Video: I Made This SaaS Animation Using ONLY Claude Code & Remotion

I made this entire SaaS product animation using only Claude Code and Remotion.
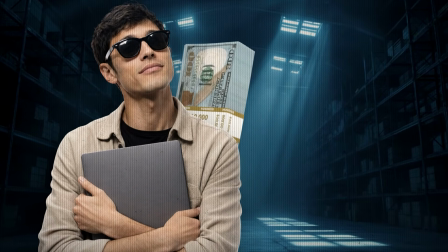(0:04)
Now, designers charge thousands of dollars for these types of SaaS animations, and it normally takes a couple of days to make them. But in this video, I'll show you how to do them in just a few minutes.
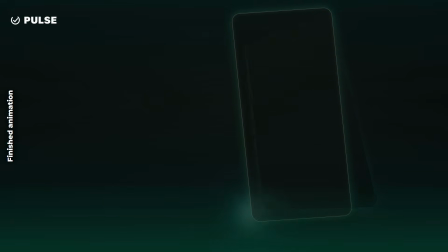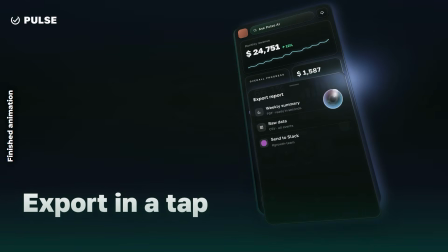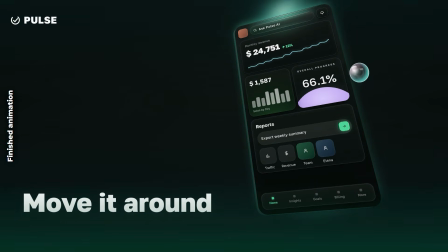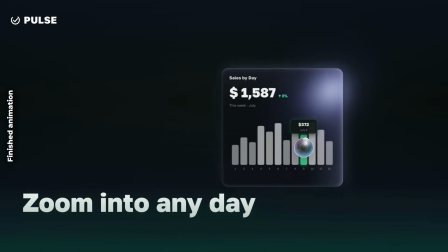If you're struggling to create SaaS motion graphics, then this is the video for you because I'm giving away the secret sauce, no gatekeeping. And by the end of this video, you'll be able to create these premium glass morphism effects for yourself. We'll be going beyond simple blurs to create a glass UI effect that physically bends light.
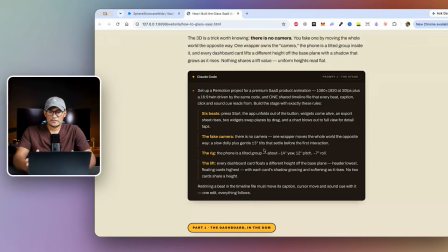(0:58)
So make sure you watch till the end. Okay, so the first thing we do is we set up a Remotion project.
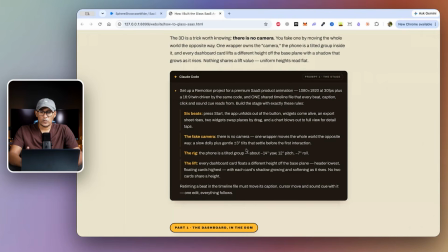(1:03)
And now you can pick any folder to set up your project. Now we're going to be doing this in the 1920 by 1080 at 30 FPS. Now we're going to be breaking this into 6 beats. So it's going to start with a start button, then the app unfolds out of the button, and then the widget comes alive.
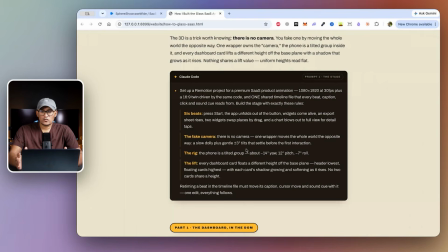(1:19)
And then you will see the light traverse around that widget. So when you're creating these 3D spaces in HTML, you need to remember that there's no camera. So essentially what's happening is the entire wrapper, which is the dashboard, along with all of your other widgets in that dashboard,
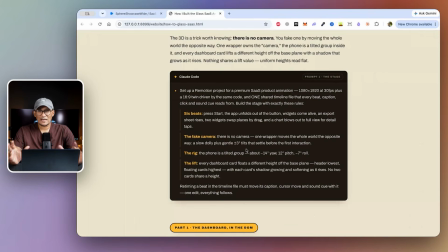(1:37)
are moving in 3D space to give you that imitation of camera movements essentially.
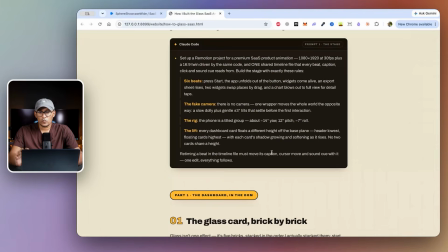(1:42)
And what we also did was we created all of the widgets inside the dashboard as like floating cards. So it has a 3D effect and it just looks overall really nice.
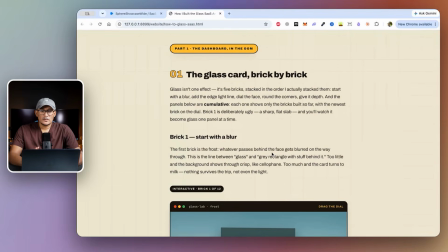(1:54)
So this will be broken down into 2 parts. So part 1 is going to be your dashboard. Now this is what we create in HTML. And for the glass card, we're going to start with a simple blur.
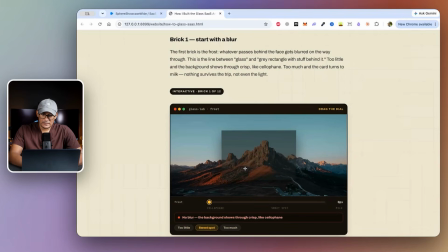(2:06)
Now if you see, I haven't put any blur over here and it just doesn't have any effect, but at the same time, if I put too much blur, you can hardly see anything underneath, right? So we need to find a sweet spot, and usually I like to go with around 12 pixel would be my sweet spot over here, 12 to 14 pixels.
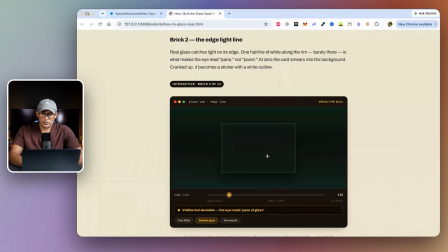(2:25)
And then the next step is to make sure that we have an edge light line. So when you have the light effect move around the dashboard, you will see that there's a bit of an edge light. Now, if you do 0 pixels, obviously you have no edge light there, but at the same time, if you do too much, then it just looks like a white line.
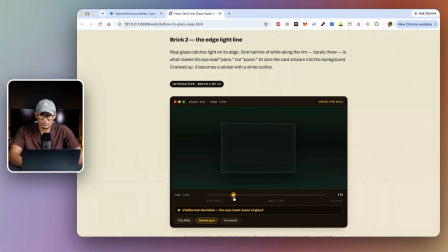(2:43)
So we want to have a nice mid ground over here, maybe like 16%, 17%.
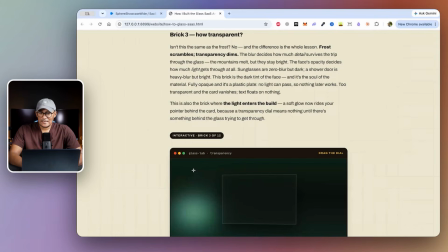(2:50)
Now that would be a nice sweet spot. Okay, and next we need to decide how transparent it's going to be.
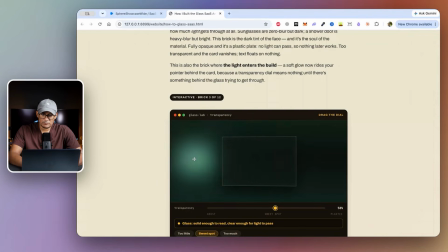(2:56)
Now, if you see over here, there's a light source that is passing right behind the panel.
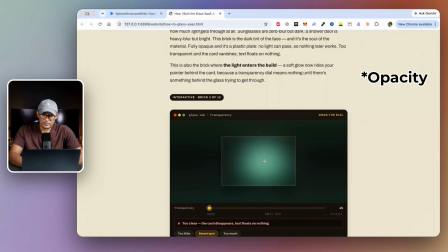(3:01)
Now, if we, for example, set the transparency too low, it doesn't really give you that glass effect. But at the same time, if you set the transparency too high, then it just becomes a solid object. So let's find a nice little middle ground over here, which is around like 50%.
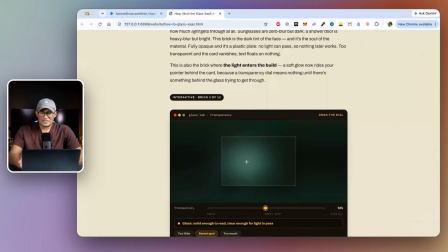(3:21)
I think this would be good. And you can see it just like sort of dials down the transparency when we want that light to seep through.
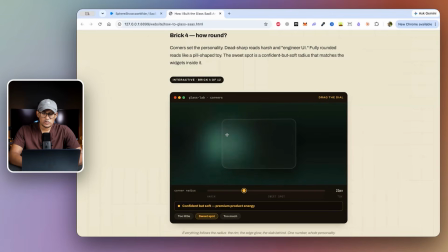(3:33)
And then right after that, to make it look a bit more premium, we need to decide how sharp our edges are going to be, or the roundness of our edges. So this is what it looks like without any roundness. And this is what it looks like if you put too much, and that just looks a bit amateur.
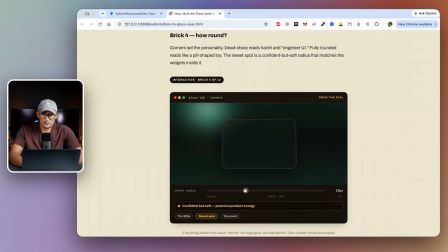(3:50)
So we'll maybe settle for a bit in the middle, around 22 pixels.
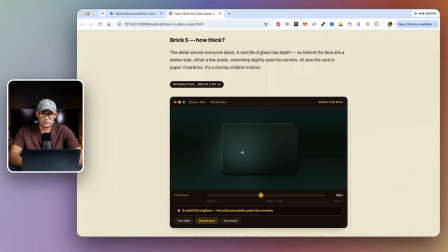(3:57)
Okay, so that looks nice. And moving on from here, we can also give that glass widget a thickness as well.
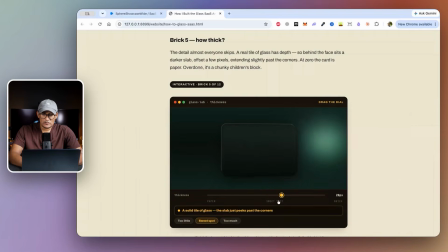(4:04)
So this is what it looks like without a thickness and too much thickness, but then we'll go for something a little bit in the middle, and you can see that just gives a nice little subtle hint of thickness. It gives that 3D feel that it's actually there. Amazing.
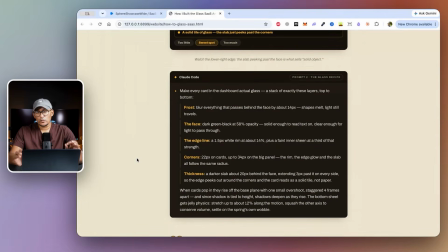(4:20)
So now that we've done all of this, guys, we're going to put all of it together in a prompt. So you have the frost over here, which is the blur. So blur everything that passes behind the face by about 14 pixels. Shapes melt, light still travels, right? So, and then we have the face itself.
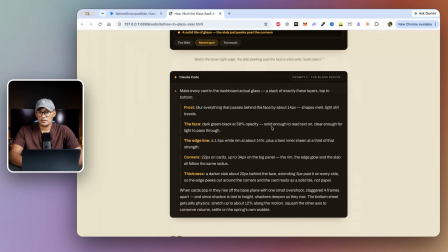(4:36)
So dark green black at 58% opacity, solid enough to read text on, so clear enough for light to pass through. And then we have that edge line, and then we have those corners as well, like 22 pixel corners on the cards and up to 34 pixels on the big panel.
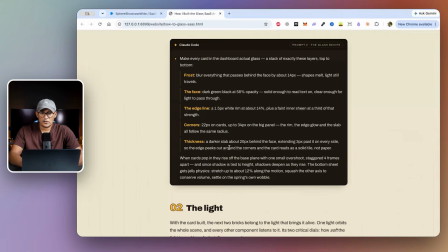(4:53)
And then we have the thickness. So we have a darker slab about 20 pixels behind the face. Now that's what gives it that 3D effect, extending about 3 pixels. So once you put all of that into your Claude Code, that's what will give you your main app dashboard.
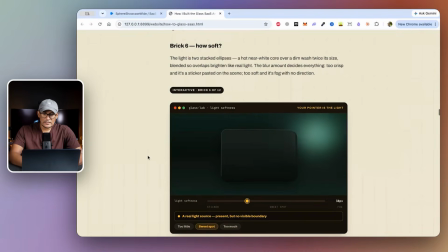(5:09)
Now next, let's play around with the light. We want to make sure that the light is neither too harsh nor too soft. So for example, this light over here is just, guys, it's just 2 ellipses mashed in together, right?
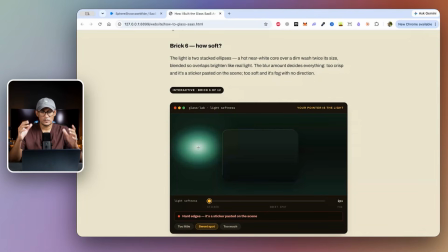(5:22)
So there's one ellipse which has a hot white core, and then there's another ellipse which is twice the size of it. And both of them are blended and they overlap. So the brightness feels like a real light. Now, this is what it looks like when it comes to fine-tuning the light.
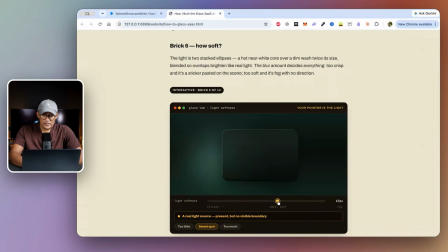(5:40)
Now, as you can see over here, it's got this bright white core, but at the same time, if I soften it too much, then it's just completely gone. So we want like a nice middle ground again. So I'll maybe leave it around 27, 28 pixels. Now that looks like a nice natural light just going around.
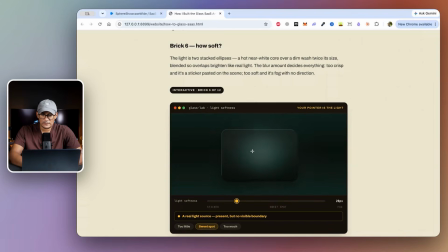(6:00)
And you can see it goes behind our panel as well, and it's just lighting everything up very nicely.
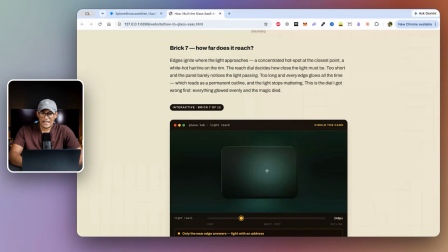(6:06)
So right after this, you also want to decide how far reaching you want the light to be. Now, in the real world, when light passes through a material like glass, it leaves a bit of refraction at the very end.
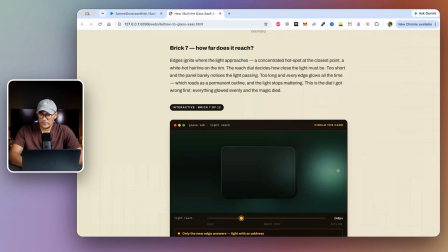(6:19)
Now, that's what you see over here in that corner, right? It doesn't just like disappear out of nowhere, and then it subtly just blooms out from there.
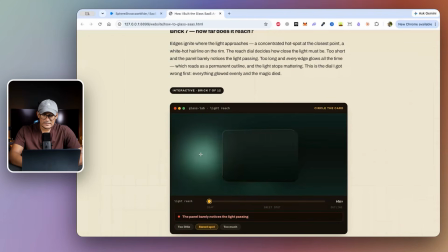(6:27)
Now, if we set this too low, you can see that it doesn't have any sort of fading effect. But at the same time, if we set it too much, you can see it's just like rubber banded and it's just sticking over there, right?
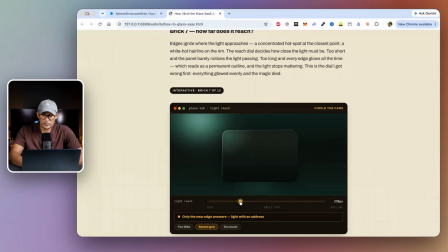(6:40)
We don't want that either. So we select a nice little sweet spot somewhere around 235 pixels, and you can see it just has that nice refraction right as it's crossing that border.
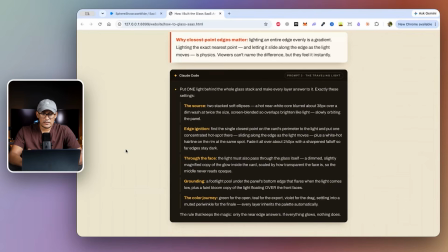(6:53)
All right, so once we've decided how we want our light to look, we put all of it into another prompt. So the source is 2 stacked soft ellipses, a near white core blurred about 38 pixels over a dim wash at twice the size.
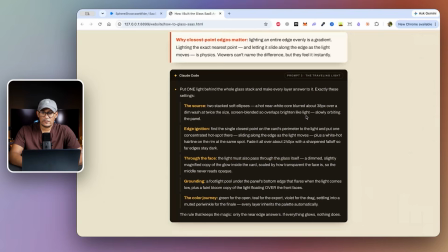(7:08)
So both of them are screen blended and they are slowly orbiting the panel. And then we have the edge ignition, which is it finds the closest point on the card's perimeter to the light and put one concentrated hotspot there.
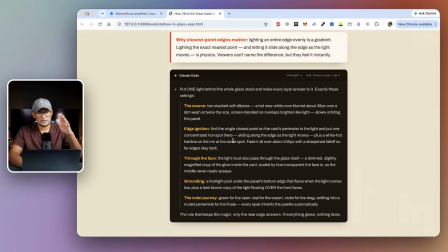(7:23)
So that's the edge ignition that you see when the light is just about passing that corner.
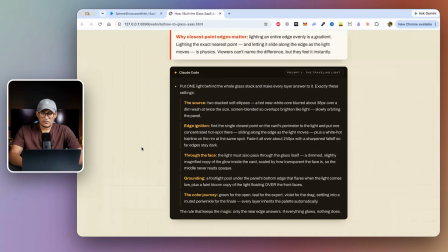(7:29)
So, and then we have the color journey. Now the light itself is not a static green. So it starts off as green and then it turns to teal, violet, and so on and so forth. So that just gives it that nice little shifting light that's going around your panel.
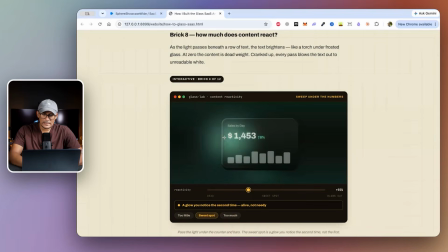(7:44)
All right, so from here, guys, we also have how the light reacts to the content on the card itself. Now, this is that bar chart over here. Now, for example, if we decrease
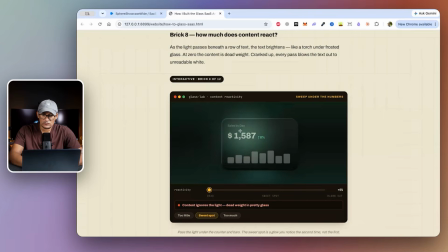(7:57)
the reactivity, you can see that it doesn't really react with the letters or with the font. But at the same time, if you do it too much, you can see that it just blows the text out and it just looks really weird.